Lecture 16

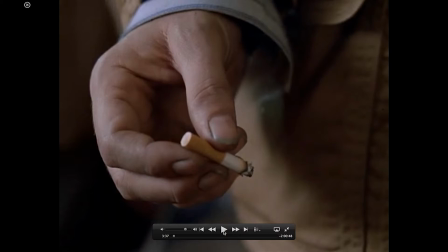249s
We're no longer standing back and observing the scene. We are actively, as an audience, being guided into specific moments. That's why it's very subjective. We're being subjected to images that we are told we have to pay attention to,
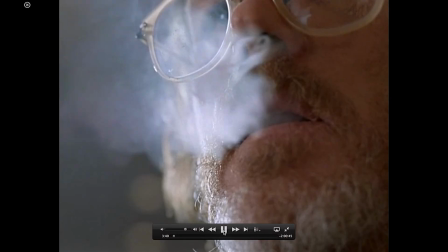264s
either by camera movement or the fact the camera gets so close into these areas.
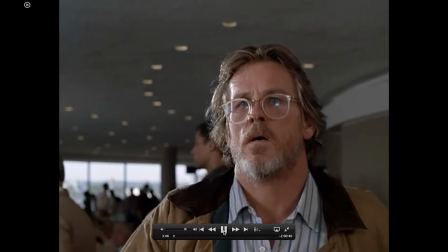269s
And there's slow motion, it's very stylized. And now we're about to move into an objective here.
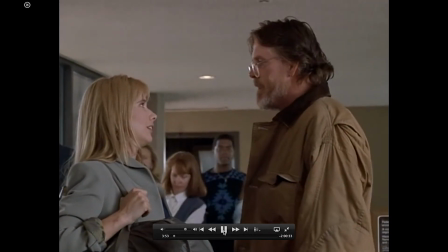275s
Now we're in objective. We're flying the wall. Things are no longer, now we're just observing as an audience like a fly on the wall happening.
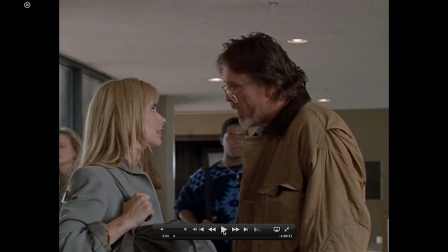283s
Now we're in objective coverage of the scene. So Martin Scorsese is a master of moving the camera and setting up images and shots properly.
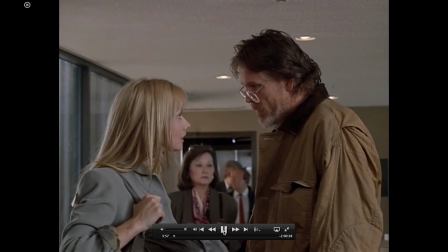290s
Or not properly, but to really express things. And we go from a very stylized,
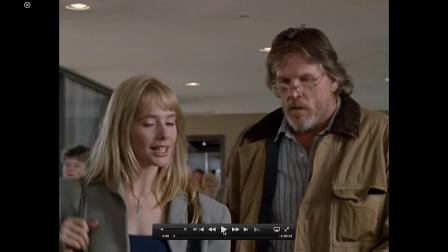297s
subjective experience as an audience where the camera is being very specific and showing specific details and moving through the image
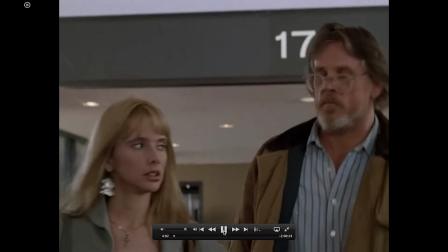304s
into what the objective part where we just stand back and now the actors are happening around us and we can choose to look where we want
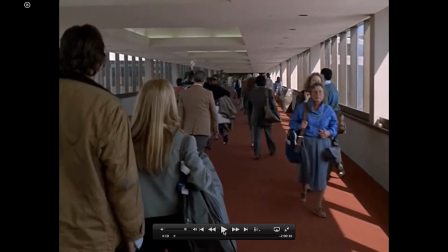311s
to look as opposed to being directed to looking at specific images. All right, now going back to our PowerPoint.
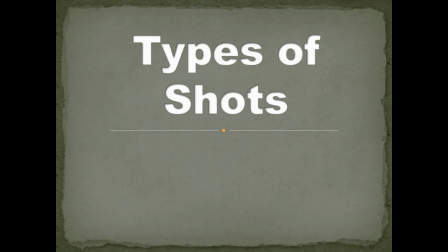322s
Now, when you're talking about shot types, when you're talking about objective versus subjective shots, not so much with point of view, but when you're talking about objective and subjective images, there are lots of different shot types. Most folks are probably familiar with the term wide shot, medium shot, and close up.
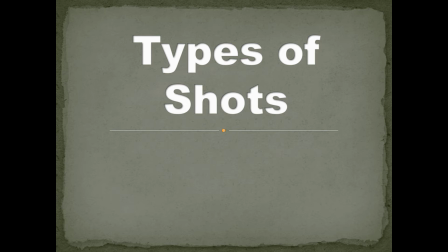342s
But what do those mean? When you are a filmmaker and working with a crew, when someone says a wide shot, they generally have a very specific meaning that they want you to come away from that.
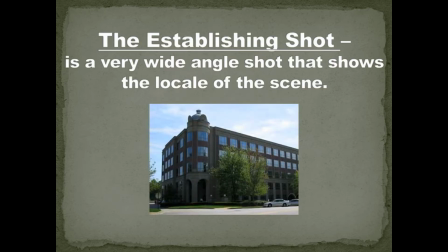353s
And there are lots of other different kinds of shots. And I'm just going to list a few of them here. And hint, hint, you may need to remember a few of these things. And these come in handy when you're on a set because you want to be able to know the difference between an establishing shot and a wide shot.
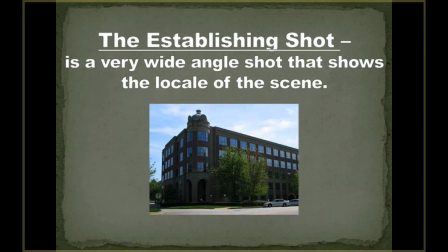368s
Now, this here is an establishing shot. The biggest thing about establishing shot, you may say, well, isn't this a wide shot? Or could you call this an extreme long shot? Yes, it is these things. However, what makes it an establishing shot is that it shows the locale of the scene.
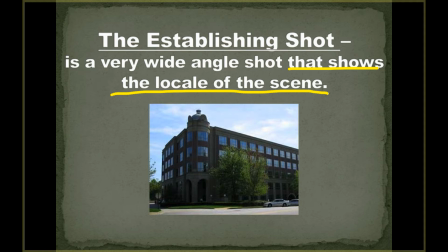387s
It is telling us, it is establishing for us where we are at. We are at, in this case, this building. So our audience knows where you're at. That's why it's an establishing shot. It's establishing place.
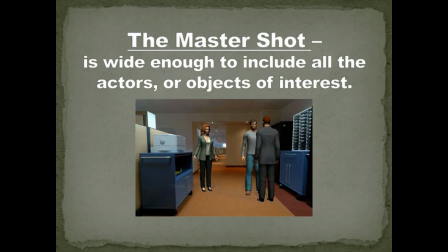403s
Master shot. Now, a master shot can be wider, can be a little bit tighter.
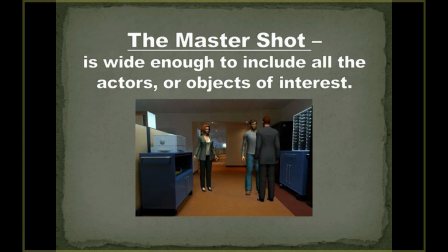410s
This is another area where it's a little bit sort of loosey-goose in terms of exactly how wide a master shot needs to get. But the biggest thing to know about a master shot is that it is wide enough to include all, an emphasis on all, the actors or objects of interest.
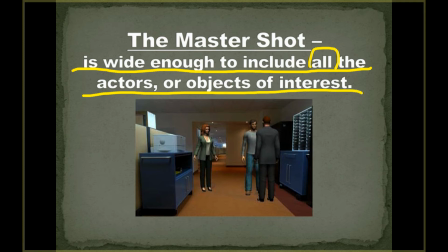428s
That means in a master shot, if we need to see there are 3 people in the room, you see 3 people in the room. If we only saw these 2 people in the room, that would not be a master shot. All right. If we need to know there was a photocopier in the room and we only saw these people, that would not be a master shot.
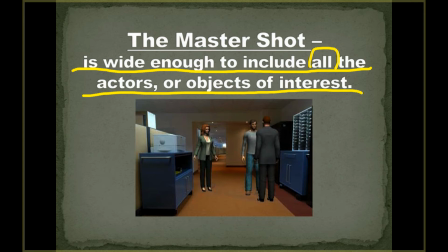448s
The master shot shows everything in the scene that is of interest. So if we need to know there's a gun in the room, the master shot better see the gun. If we need to know there are 5 people in the room, we better see all 5 people in the room. Or if we have 4 people and a person's going to walk in through a doorway, we better see there's a doorway there for them to walk through.
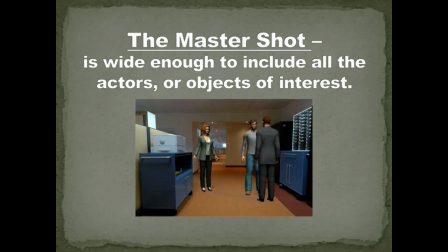468s
That's the master shot. It includes everything of interest. Next is a wide shot.
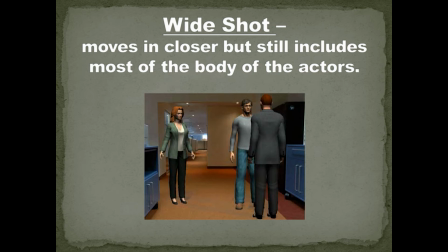476s
Now this is a bit more commonplace. This is where it can move a little bit closer,
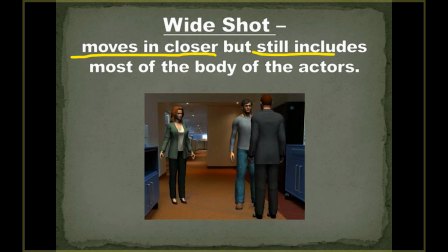483s
but it still includes most of the body of the actors. You get them from head to toe, but you do not need to include everything that's important in the shot. A wide shot basically just shows all of the actor, or it could be an object.